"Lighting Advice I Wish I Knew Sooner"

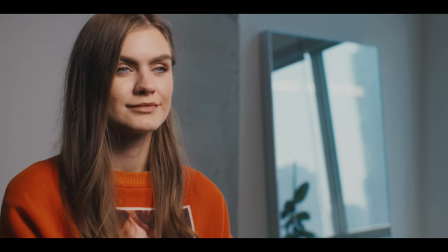[4:10]
And now we're able to bring back the blue outside of those windows, much better balance to the exposure.
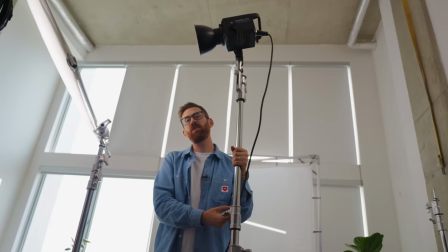[4:18]
So now we'll look at a new setup. This isn't about balancing the window anymore. Now we just want to like balance the ratios, get a nice fill inside of the room.
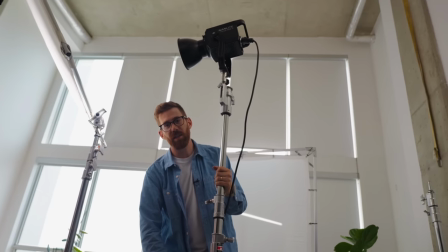[4:25]
This is something I do all the time. First of all, turn off our 500. It's not going to be the key light. I've got the Nanlite Forza 60B, much smaller.
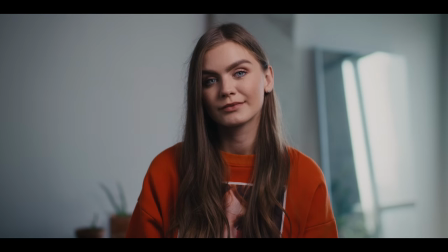[4:33]
We're just going to crank it up to 100. And this is our new key light.
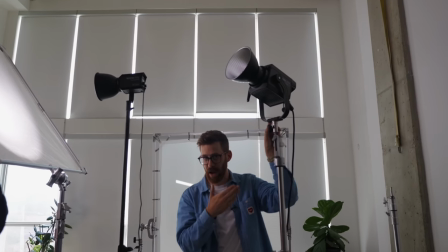[4:38]
Now, since we still have this very powerful 500, what are we going to do with it?
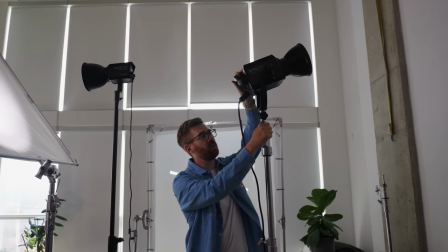[4:42]
Well, I'm going to fill in that background and all we have to do is point it at a white wall or at the ceiling and crank it to 100.
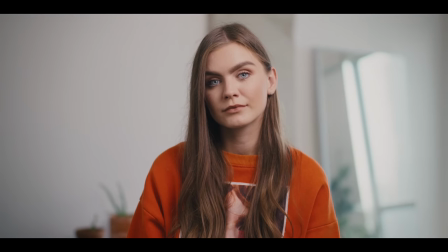[4:49]
And now we've got this kind of soft feel that you really can only add with a big light source like that.
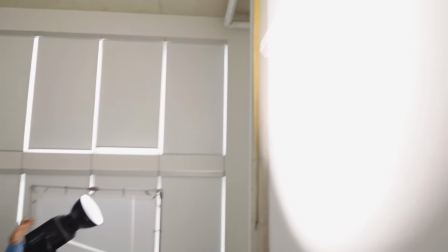[4:55]
Like look how much of the wall it's actually taking up. It's kind of like having a 20-foot soft box here.
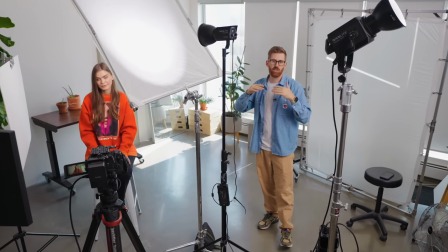[5:01]
And this is a trick we use all the time just to give us that general lift to the overall exposure.
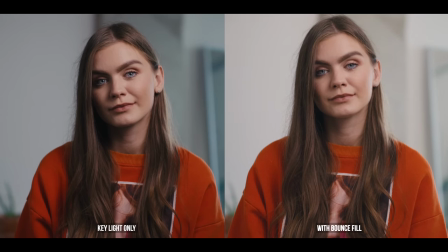[5:06]
Meanwhile, our key light can kind of operate on its own. There's a lot of times you want to turn up the power, like if you're adding thicker diffusion, maybe you're gonna bounce the light before it goes through diffusion, or you just wanna move the light further away. So whichever light you're thinking about picking up next, go one step brighter than you think you need. All the advice in this video can be used with whatever light package you're working with, but some lights are nicer to work with than others.
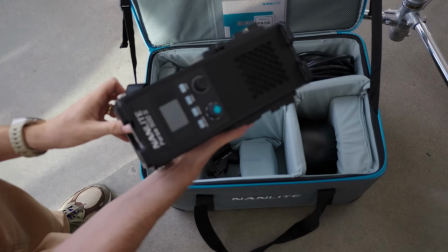[5:32]
Nanlite sponsored this video and the Forza 500 Mark II is amazing. The first Forza 500 was great. I used it all the time, but they've made some big improvements here, Like the single-handed locking yoke, it holds incredibly strong,
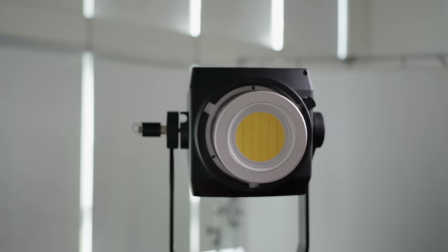[5:46]
but you don't need two hands to adjust it There's also a more pronounced curve in this metal bracket that attaches to the stand So it's easier to go all the way down or all the way up It's extremely flexible, but the biggest improvements happened around the ballast This is really well thought out and designed So now it can sit flat
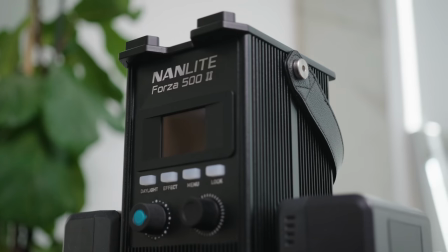[6:02]
on the floor like this Both of the cables come out of the top along with where the power button is it has full DMX support It can also run off of just two batteries. So you can just clip them to the side like that.
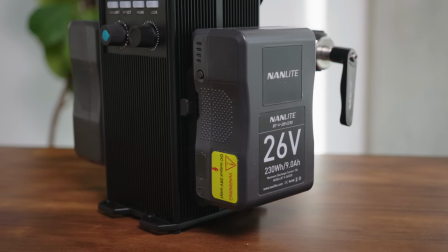[6:13]
And you can run this thing at full power. And you've got an insane portable kit that you can use outside. Power cables are thicker and more durable. We've got a stronger handle on top. And the way that it clamps onto the stand is very smart.
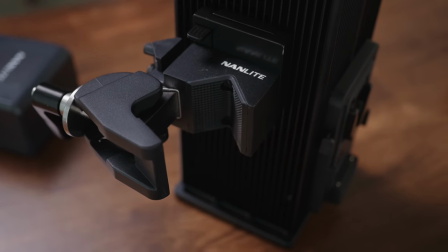[6:27]
Now it can go as wide as you need. This is basically just a normal super clamp. And it just clips into the back. So you can safely secure it to anything. Check out the Forza 500 2 in the link below. and thanks again to Nanlite.
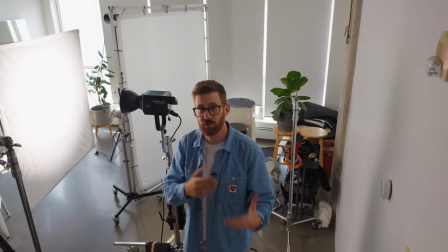[6:42]
We all love soft light. It's been a huge trend in cinematography ever since we moved away from film, where you needed bigger, brighter lights, so they were usually hard unless diffused.
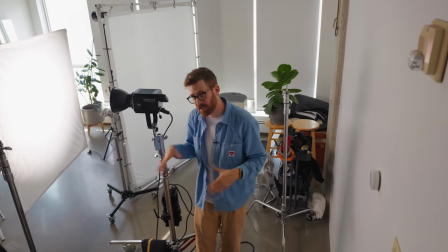[6:51]
The thing that took me a long time to realize is almost the only factor in making your light softer is the size of the source.
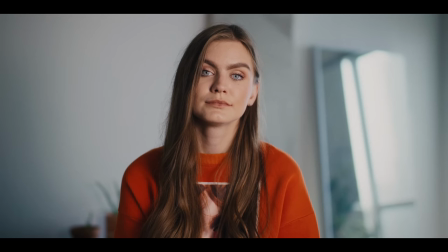[6:58]
So take a look at these shadows. Overall, the light is soft, but you can still see strong shadows on that side.
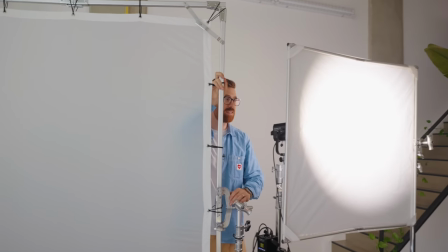[7:03]
Let's move to a much bigger source. This is five by seven compared to four by four. see how much softer it is.
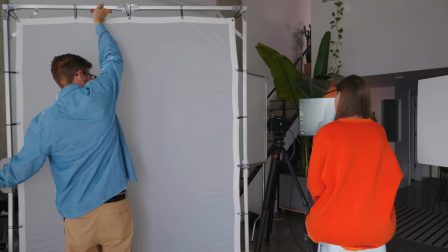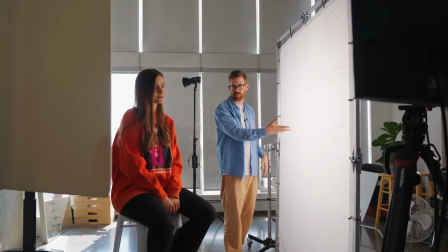[7:13]
So now everything's basically the same. The light is just filling up this larger diffusion, but it's the same material, and you can see that the softness on her face is much softer.
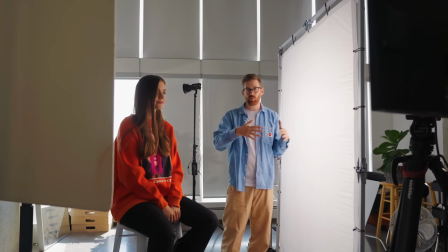[7:22]
The key thing here is the size of the light relative to the distance of the subject.
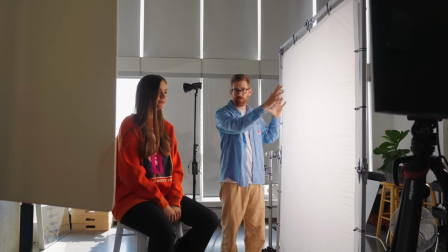[7:26]
So the further away the light is, the bigger the source needs to be if you want it to be soft.
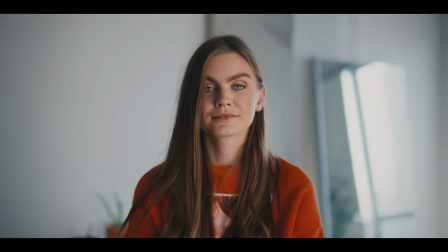[7:32]
A small softbox is still soft up close, but as you move further, the diffusion needs to get bigger. Here's a quick one. A lot of the time it's helpful to light a little bit from above instead of just from the side.
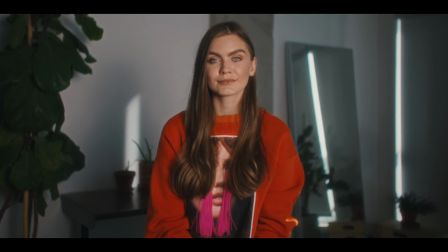[7:45]
So right now, light's going straight onto Ella.
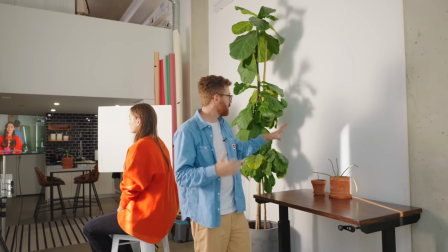[7:48]
The problem is if you look at the wall behind her, even though the light on her is pretty soft, we have these strong shadows against the wall with objects in the background.
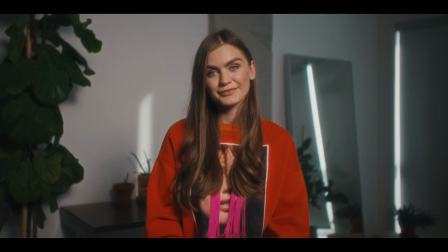[7:55]
When you move to above, so now that it's a bit above her, we both get more flattering shadows.
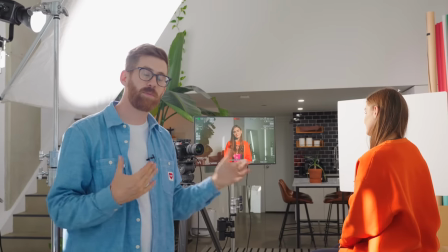[8:00]
They kind of go under her chin. So it just helps with that separation from subject and background.
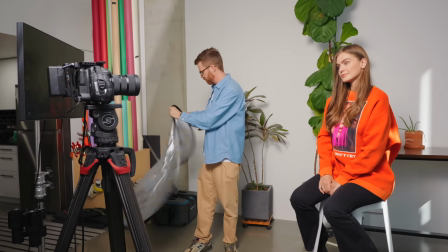[8:08]
Next up, bouncing light. I see a lot of silver reflectors out there. By default, I see people starting off with silver, and I can see why.
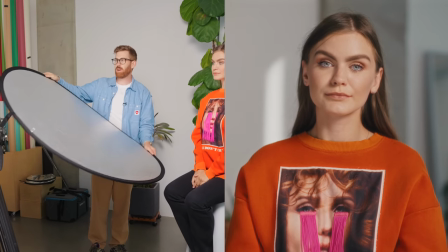[8:16]
It's very bright, it has the most output, but it also looks really fake.